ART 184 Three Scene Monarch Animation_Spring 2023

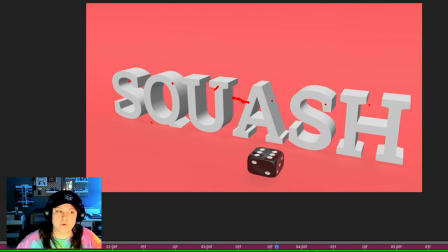12:14 And then you'll manually move them closer or further apart from each other. So when you're on the text layer inside of your object panel, you're going to hit C and it's going to separate all of those out.
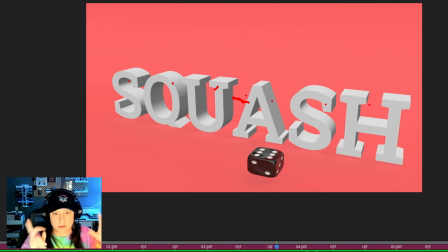12:27 Those letters separate, like pulls them apart, right? And then sticks them into a null group or folder, go into there, and then just nudge things over as needed so you can tighten that space up.
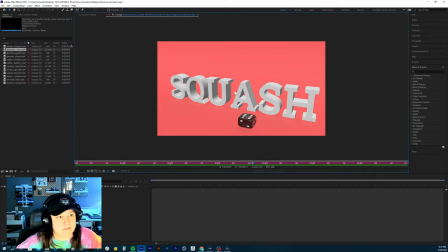12:39 Because right now the kerning of whatever text you're using between the U and A looks, there's too much in there. And so then add the lights, add the shadows to the lights, right? Are essentially turning the shadows on within the light layers. But I would rewatch this section as well.
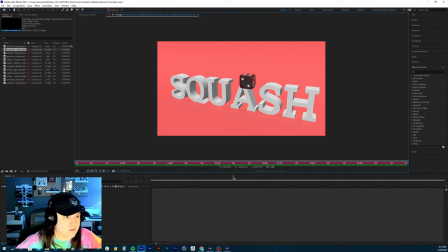12:57 As far as the motion of the die goes, you need to add more squash and stretch to this. There's not that much exaggerated squashing and stretching happening. So I would go through this one and rewatch that again.
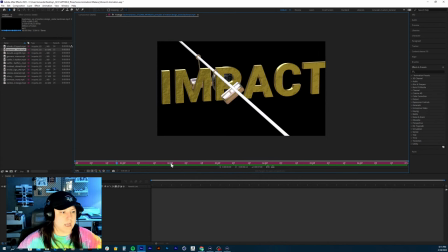13:14 And then we're just missing the, the weight scene.
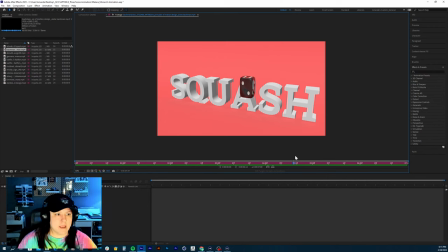13:20 So obviously this is a work in progress, right? Like I can tell that you've just turned in what you have done so far, which is totally fine, because I've seen your work before and your work usually isn't unfinished like that.
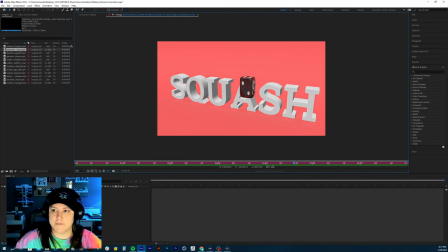13:36 But yeah, Eric, hey, how are you doing today? Let me know if you have any more questions on that, what I was going through. But yeah, anyways, back to Asia, your work.
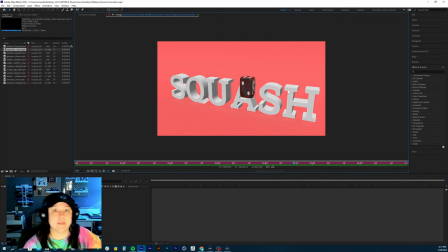13:49 Once you get the rest of that turned in, go ahead and submit it, and then make those changes that I'm talking about now, and that way you should be good to go, and then you'll have minimal changes moving forward as far as doing the weight scene, right? That'll be the only one I give you feedback on, but good start on this. And then we have Brian.
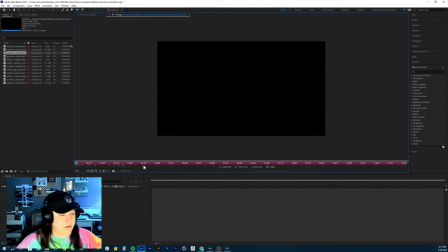14:10 All right.
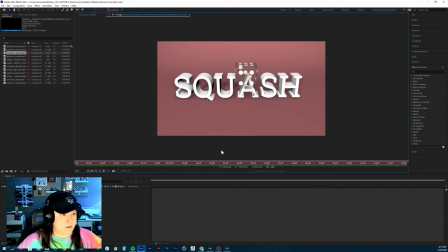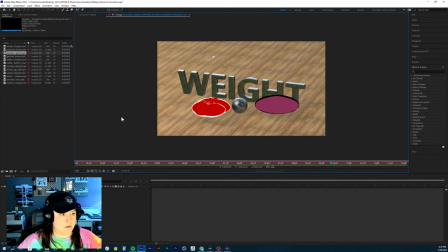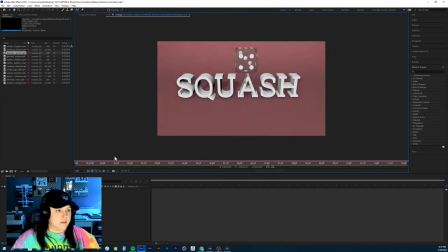14:23 Good start. Yeah, awesome job on this, putting them together. I like the fade-in is like a good timing on the fade-in here, Brian. In general, on all the motion of the videos, I would speed them up or just add additional motion into there, right?
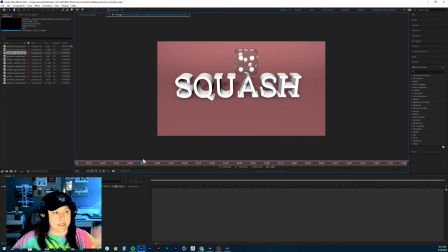14:42 Add additional bounces by copying, pacing, or repeating them like we've learned, just so that you can have three bounces in it and it's not taking so long, because right now it takes way too long to fall to the ground.
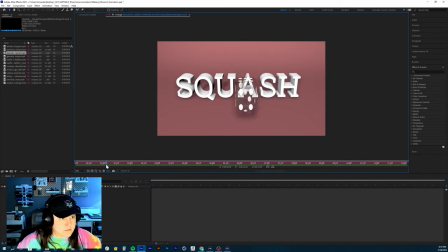15:00 The squashing and stretching looks good. You just need to tighten up that the position keyframe so it moves faster. I see what you're getting at with the slow fading in of the scene,
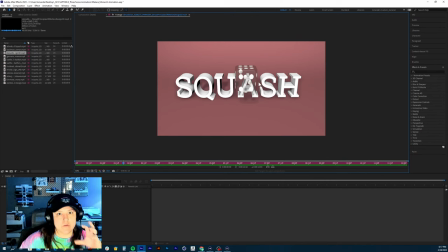15:16 but I wouldn't do that because you don't want to focus in on it scaling up. You want to really just focus on the motion of the die. And so that's why we didn't do any like camera movement or anything there. The other thing I'm noticing is you do have the camera, or you do have shadows, it looks like, on your lights.
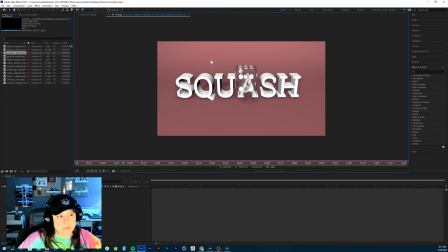15:38 I don't know if you only have one light in there. You know what it is? You might be using a plane for your backdrop instead of using a curved backdrop, which doesn't give the effect of fall off, essentially.
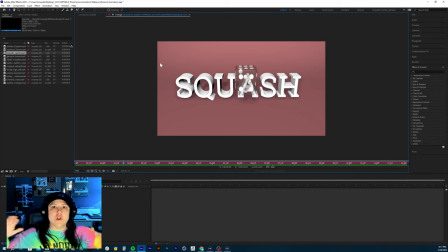15:56 So, like, if you look at the corner of your room when it's lit up, the closer it gets to the corner, the more the light falls off into that area, right? The corners of rooms are the darkest part of the room. And so as that gets forward, you see that shadow darkening and darkening and darkening where the two walls meet.
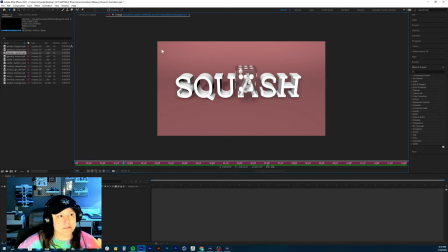16:14 Same thing is, it's kind of the same concept of where you get like a vignette around the screen.